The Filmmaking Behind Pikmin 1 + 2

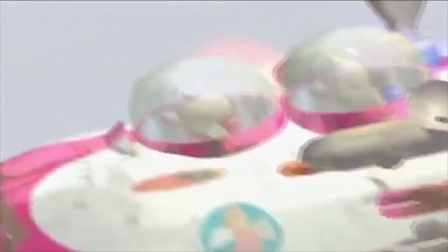(12:15)
The ship flies from right to left through some wintery branch complex before the camera moves closer onto Olima, to prepare for a transition onto his perspective. We see branches become more and more of a hazard with the music adding to this further.
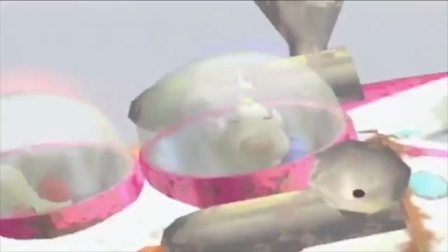(12:27)
Next we see Olima react and brace for some kind of impact whilst Louis is dozily unaware and so is smacked right out on impact.
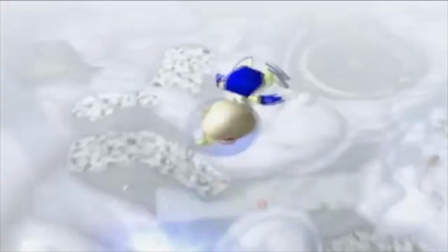(12:34)
And then from a high angle we see Louis spinning and falling to the surface as the ship attempts to make a safe landing.
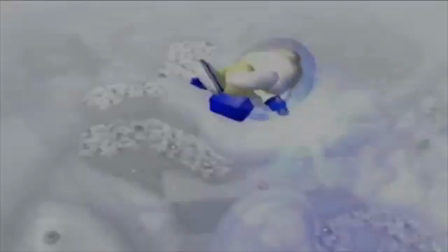(12:40)
Also I've just noticed that the first frame of this shot even includes one of the caves in the area. Now that's foreshadowing.
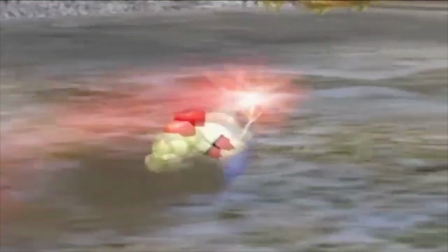(12:46)
As is the rest of the view of this area. Upon landing we see Olimar chucked out of the ship on his front, whilst the ship is given its standard low angle upon its dialogue.
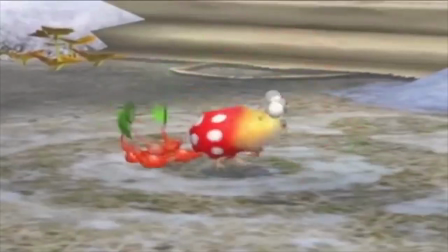(12:55)
Next we see Olimar look up to see some Pikmin attacking a dwarf Bulborb. Look at that progression from the first game.
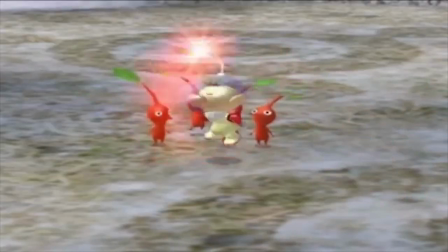(13:00)
And once whistled, the camera stays static but the music tells you the excitement of the moment and the close-up allows you to clearly see Olimar's backflip of joy.
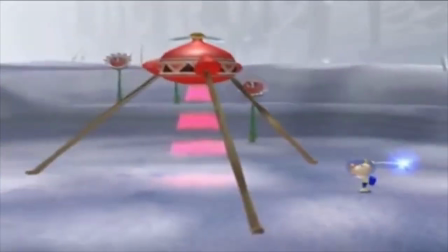(13:08)
Over to Louis and we see him walking right to left to an onion, which the camera pulls out to show in full view. Once it sprouts, the camera doesn't move, but again the music tells you the mystery of the moment and uses a kind of Pikmin-themed motif.
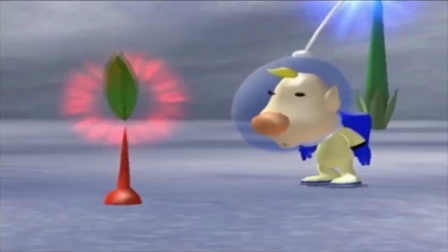(13:21)
And on close-up we see Louie's eyes bulge out to show his surprise at the sprout. Pretty simple stuff.
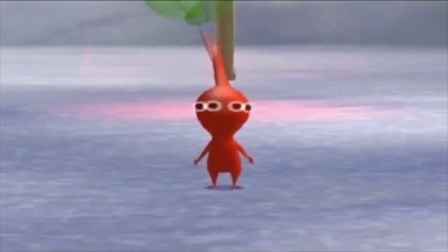(13:27)
And now the Pikmin has been plucked, it looks directly at the camera as this is Louie's perspective and we're very close up to see all of its little movements of curiosity.
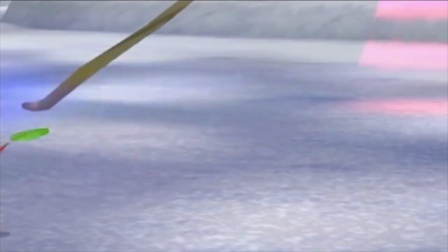(13:35)
We then see a funny scene of Louie being a little afraid of the Pikmin and running away from it. All the while the Pikmin follows and the sound of Louie's march is playing.
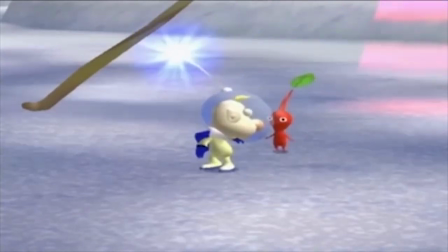(13:42)
Kind of foreshadowing the mechanic. The scene ends with the two looking directly at the camera. Which is more of a common thing for Louie to do in this game, which I guess the Pikmin is just mimicking.
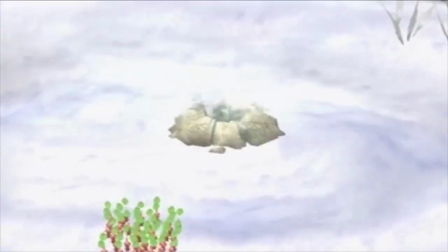(13:51)
Next up we're jumping to the Discovery scene. Now there's a LOT of these, so I'll just cover the first one.
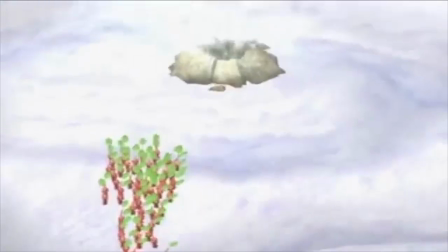(13:57)
The camera movements are all the same anyway. Basically the camera stays up high and moves forward to look at a certain point of interest before moving closer towards it.
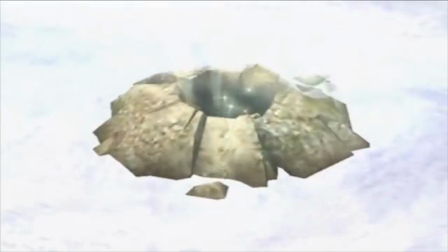(14:04)
All the while a music expelling a sense of curiosity plays. This is used for every cave or new thing.
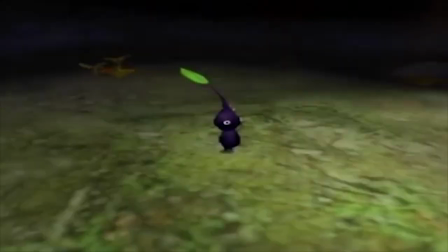(14:10)
So now the purple Pikmin cutscene.
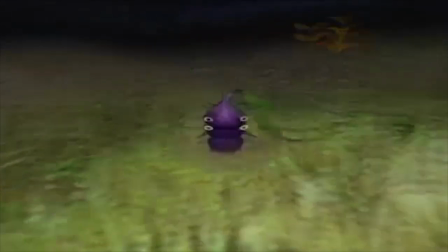(14:13)
For this, the camera stays close up to emphasise all of their actions, meanwhile the camera is slowly turning across the Pikmin to add a small sense of dynamic motion to the scene.
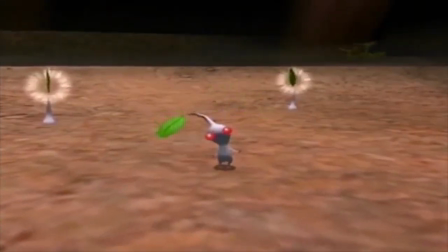(14:21)
For the white Pikmin cutscene the camera is of course close up again, but this time it stays head-on and slowly moves closer and closer to the Pikmin.
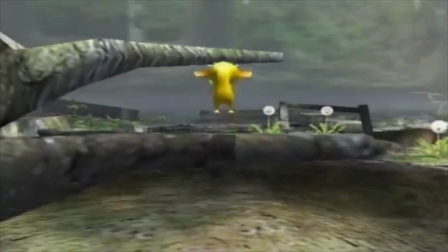(14:28)
Meanwhile its actions foreshadow some of its abilities. For the yellow Pikmin cutscene the camera remains close and head-on and tracks the Pikmin's movements as it jumps off of the tree.
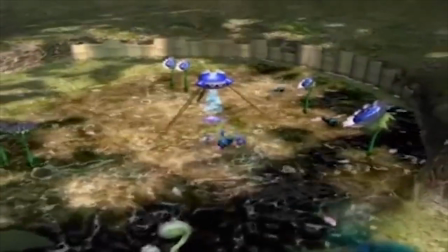(14:36)
With the blue Pikmin the camera actually starts with a wide angle before coming closer as it's an extended discovery cutscene that place first. Showing them treading water and attacking wallpoles. On the actual cutscene the camera movement is the same as the Whites.
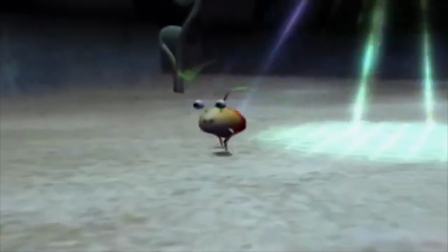(14:48)
And upon discovering the Bold Men, the same is true as well. Now there's no cutscenes for bosses or anything else other than entering a new area, which is a pretty simple moving shot foreshadowing the area.
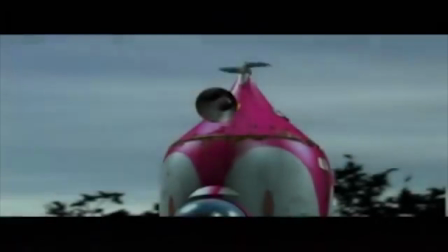(14:58)
So now we're gonna jump over to the debt being repaid cutscene. The camera starts up close on the ship before pulling back to show Olima and Louis standing before it.
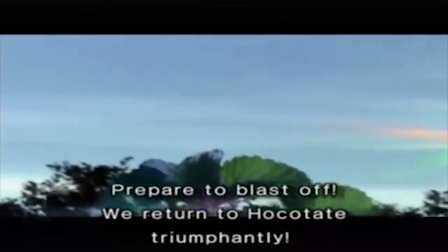(15:06)
Next it aims at the sky to show a single dot presumably representing Hockutate, and the President's face.
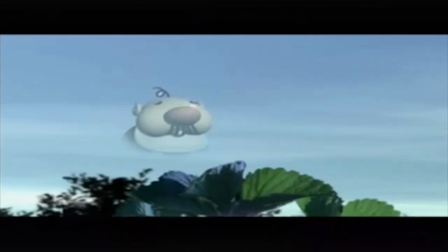(15:12)
Showing he's in that direction and eagerly awaiting their arrival. It's even placed under his eye to show his emotional happiness.
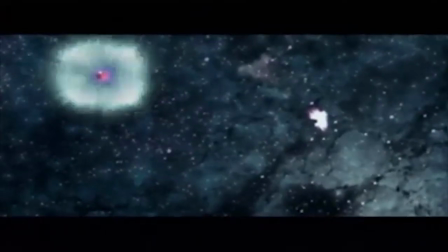(15:18)
We once again see the ship fly far away from the planet, and zoom towards the camera.
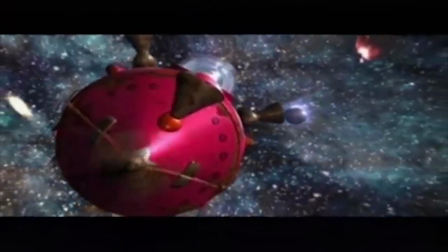(15:22)
We get a head-on shot at the ship, with it placed on the left side of the frame as the planet vanishes in the background on the right.
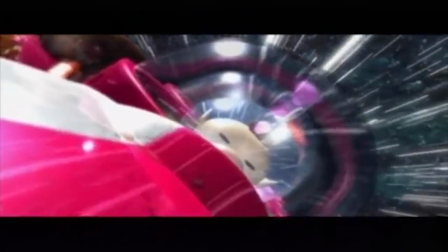(15:27)
We get another shot focused on Olima as he turns back to see a representation of the Pikmin on the planet.
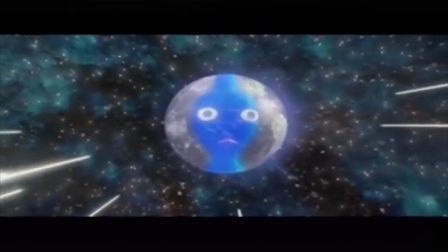(15:32)
Each getting bigger for some reason. And also the stars are trailing to show the ship's acceleration.
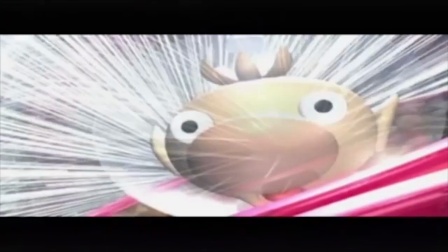(15:38)
Then we come back to Onoma who turns away. And then turns back again because none of the previous shots allowed us to see the fact that...
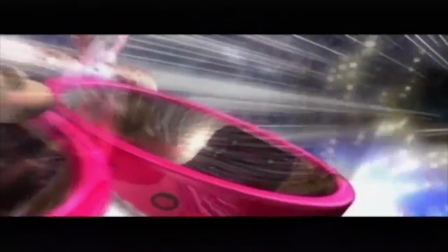(15:44)
The
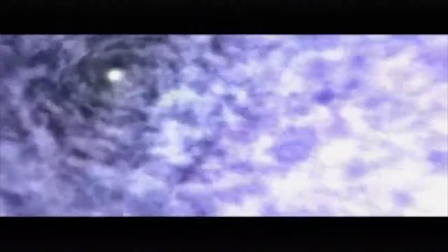(15:50)
music of course adding to the missing element in the scene before being taken away on some space journey.
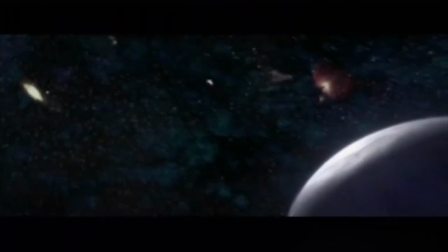(15:55)
And we see a final shot of the Pikmin planet, this time keeping that sense that there's still more to be done.
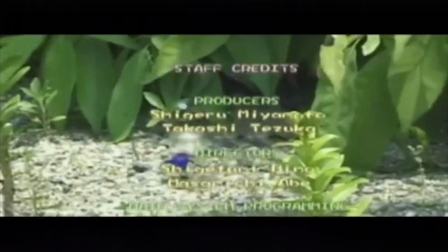(16:01)
Now the credits sequence is pretty basic. The camera stays mostly static and simply shows a series of real-life shots where Louis is placed in
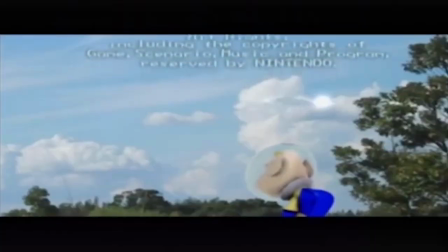(16:08)
the world before a final shot of Louis looking over the horizon and turning once again directly to the camera.
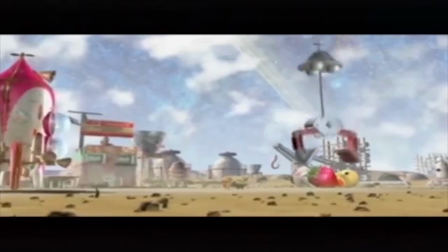(16:13)
Awaiting you to come find him. Back to Hockatate though and we get a similar wide shot of the claw, now taking away the last of the treasure we've collected.